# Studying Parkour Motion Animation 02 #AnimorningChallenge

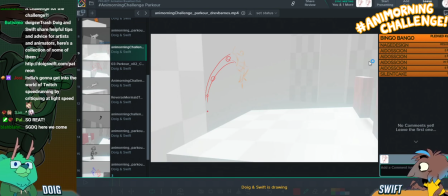(23:53)
Yeah, like unless they're coming from way back here forward in space, it doesn't really make sense for them to grow so much between these two frames.
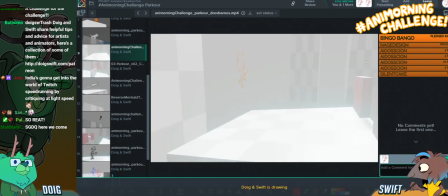(24:05)
So I think you could do an in-between here where it's a little bit closer to the proportions you have down there. Why? I fall. Here I go. Oh, I've fallen.
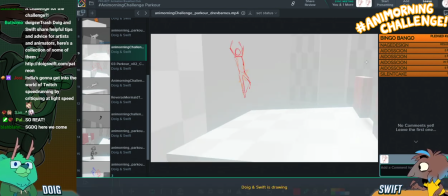(24:27)
Start to unfold one of those legs. It's a very rough indication. But yeah, since you have those legs bent, it might be nice to have
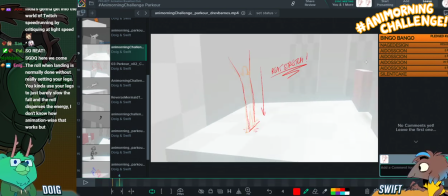(24:44)
one leg up, so there's like a little feeling of offset there. Cha-da-da. And then you go straight into this roll, which is good. So we go from stretch to squash here, which is great.
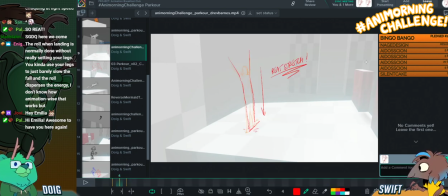(25:04)
Bear in mind that they'll probably be rolling on their heels rather than their toes. So rolling off their heels onto their toes. See, that goes under.
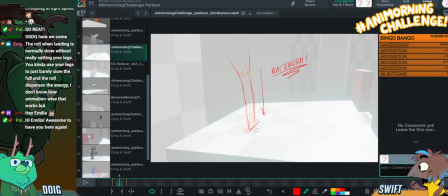(25:21)
I wonder if I would have it in between here. Nah, I probably wouldn't. I think you're right to go straight into it. Now comes the part where you're like, I wish I knew how to do forward rolls. How do you do it? Do you you'd probably go over one shoulder for this, but if you're going to do a straightforward
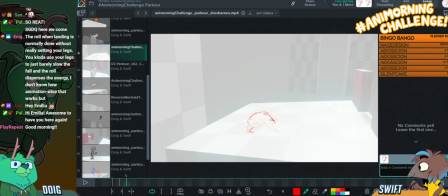(25:41)
roll, it's both hands with the elbows up, is that right? Like that? For a forward roll? Yeah. Or is it more like under?
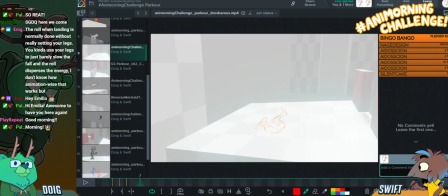(25:54)
Like that? I think it would be under. Yeah, but just watch that you're not losing too much mass here. Like the sizing here is more comparable to the size it was when your character was falling down.
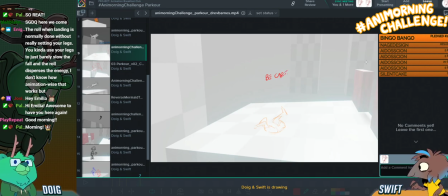(26:13)
So maybe just the issue is that the stretch frame, it feels like rather than just being stretched, it feels like the entire character has grown. So we go from like, look at this amazing indication.
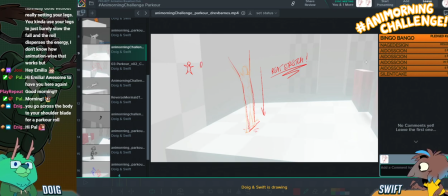(26:34)
Yeah. We want to go from this to like, Enigmatic Amelia is saying the roll when landing is normally done without really setting your legs.
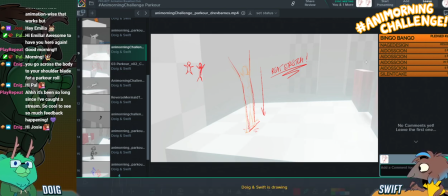(26:49)
In parkour, you kind of use your legs to just barely slow the fall, and then the roll disperses the energy. I don't know how animation wise that works, but you go across the body to your shoulder blade for a parkour roll. Yeah, so if you're purposefully animating someone who
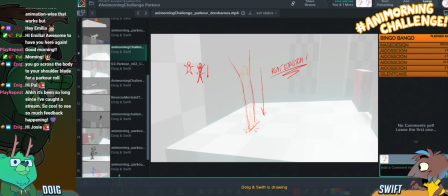(27:11)
would be more susceptible to the effects of gravity and hard surfaces hitting them at high speeds, I think having them like straighten their legs out like that
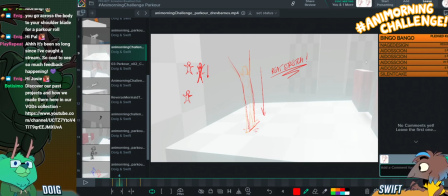(27:27)
in practical terms would do damage to them, but in an animation term, to really sell the impact and the speed that they're going at, the stretch is warranted.
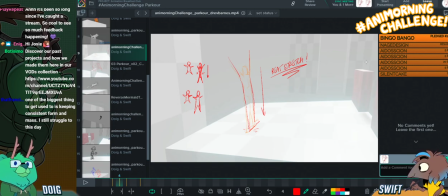(27:43)
Like, I think this is the issue that you're having with the stretch frame. Is it looks like it's bigger? Yeah, is you want to maintain the mass.